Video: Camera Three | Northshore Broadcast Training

Welcome to another broadcast team training video. My name's Brian, and I'm so excited today to take a deep dive into the wonderful world of understanding the why behind each of our camera positions will help all of us to elevate how we capture and broadcast our Sunday services and make an even bigger impact for Jesus. Let's get started.
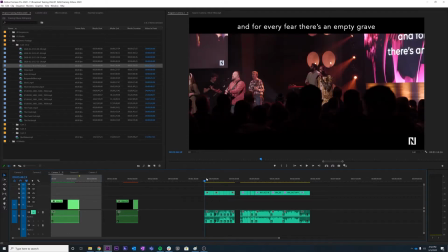(0:36)
Hey Cam fam, Brian here, and in this training video, we're going to be going through the roles and responsibilities of camera 3. Now, as I was looking through camera 3 footage, I was able to diagnose 3 specific reasons why we use this camera in our Sunday services.
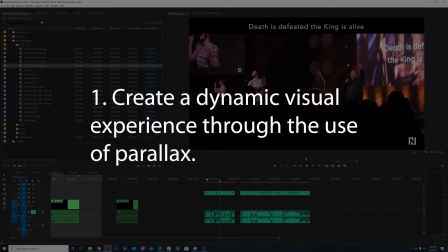(0:51)
The first is to create a dynamic visual experience through this use of parallax.
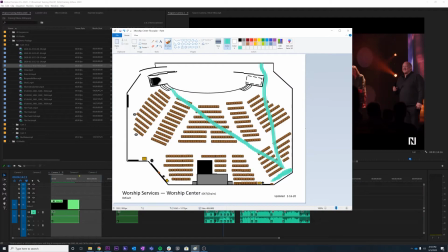(0:58)
So here's our dolly shot set up back here, and this is sort of our angle of view. Now, as we shuttle back and forth on this dolly, the things in the foreground are going to move substantially faster than the things in the background.
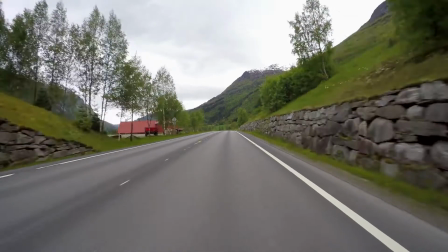(1:10)
You might notice this if you're driving in your car and you see trees or
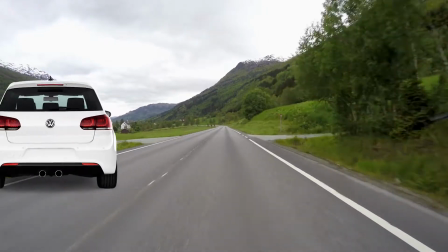(1:17)
houses or other cars moving faster in front of you, but something like a mountain range will move much slower in the distance.
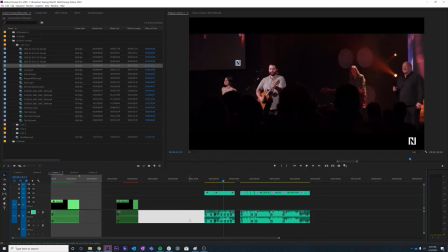(1:24)
This is parallax. This kind of grounds us in our world.
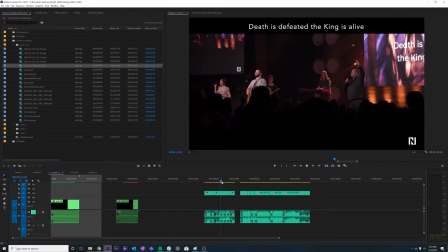(1:30)
We have a sense of movement. We have a sense of place. And that's what this camera can provide.
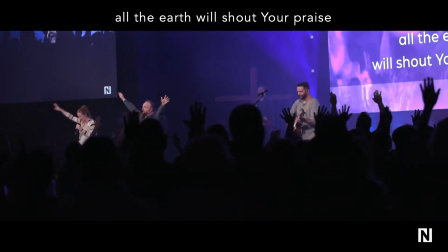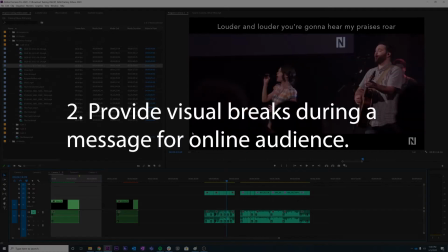(1:42)
The second is to provide visual breaks during a message for our online audience.
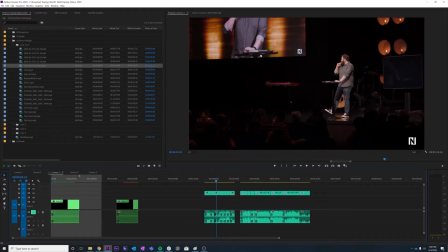(1:47)
This shot, though being taken live, is not the shot that we're using in our in-room experience. We found that when we used this shot in our room, the people who are actually physically in the building were distracted by the substantial change in perspective,
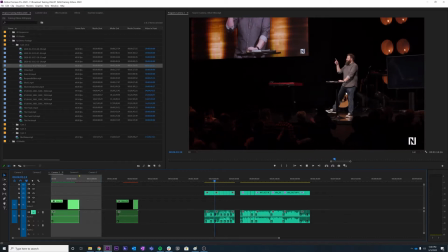(2:04)
whereas the online audience felt like they were actually part of the room and part of the experience. So we like to give the messages this sort of visual break to re-engage our online audience.
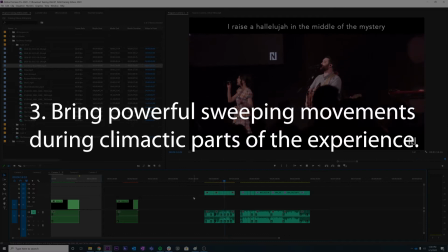(2:16)
And the third is to bring powerful sweeping movements during climactic parts of our worship experience.
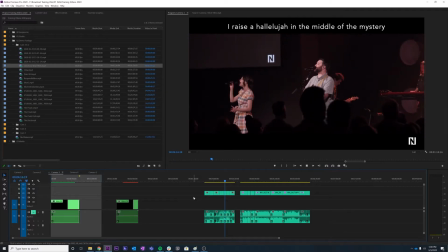(2:23)
You can see when this dolly movement is shuttling to the right, the operator is also zooming out. And this just creates a really dynamic looking shot that pulls me into the worship experience. So since we've looked at the purpose of these cameras, let's break down some of the shots.
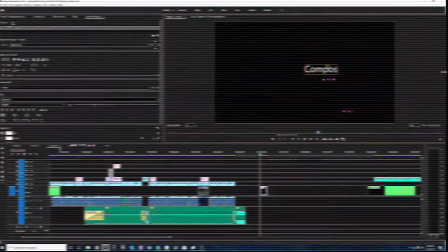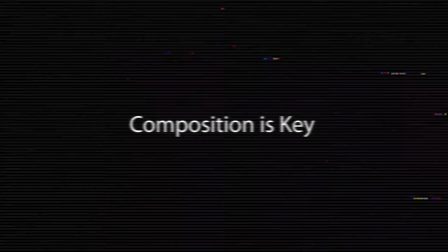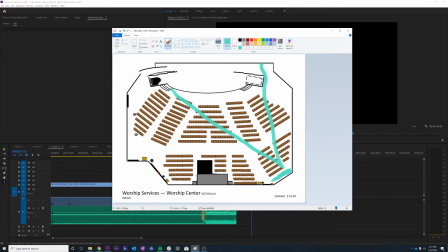(2:51)
Because camera 3 is fixed on a dolly, you really only have the option to shuttle left or right. But you also have the ability to do zooms in and out, or rack focuses back and forth.
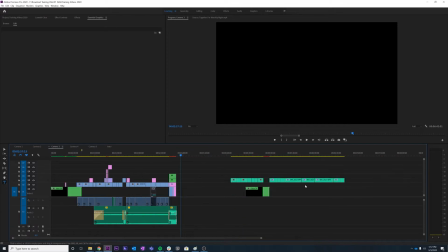(3:04)
Now, some of the operators are taking this to its fullest potential, and it's really awesome to see.
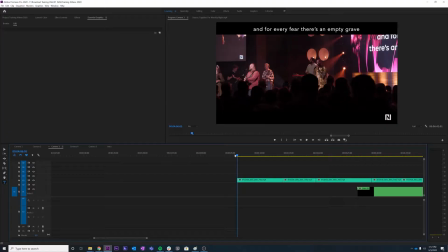(3:10)
But let's look at some shots and diagnose what makes a dolly shot a good-looking shot.
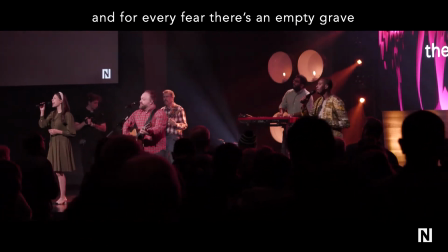(3:15)
This is an example of a great-looking shot. We've got plenty of people in the congregation worshiping along with the band.
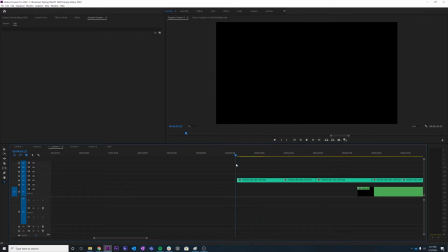(3:23)
The band is engaged, they're energized, and the speed of the dolly is matching the movement on the stage. It's a great focal length. You're giving great headroom to the band. It just feels like this shot can breathe.
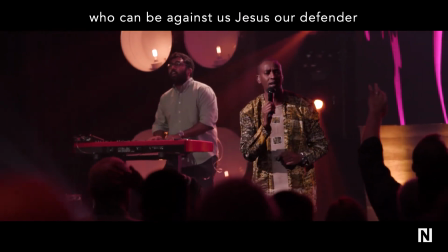(3:36)
This is a great looking shot. The operator is moving much more slowly, but you're getting some really great parallax still with the congregation in the foreground.
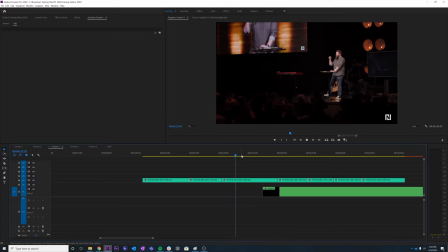(3:45)
And again, great headroom, great pacing. During the message, I tend to default to a wider looking shot, especially for the online audience. It's really great to see the room interact like this, which is why we take this shot. Now let's talk briefly about zooming in during a dolly shot.
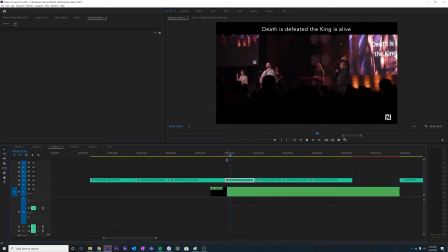(4:02)
As cool as this looks, it's really hard to nail. This type of shot will come with a lot of practice because zooming in to land on a close-up is much more difficult to frame than zooming out to a wide shot.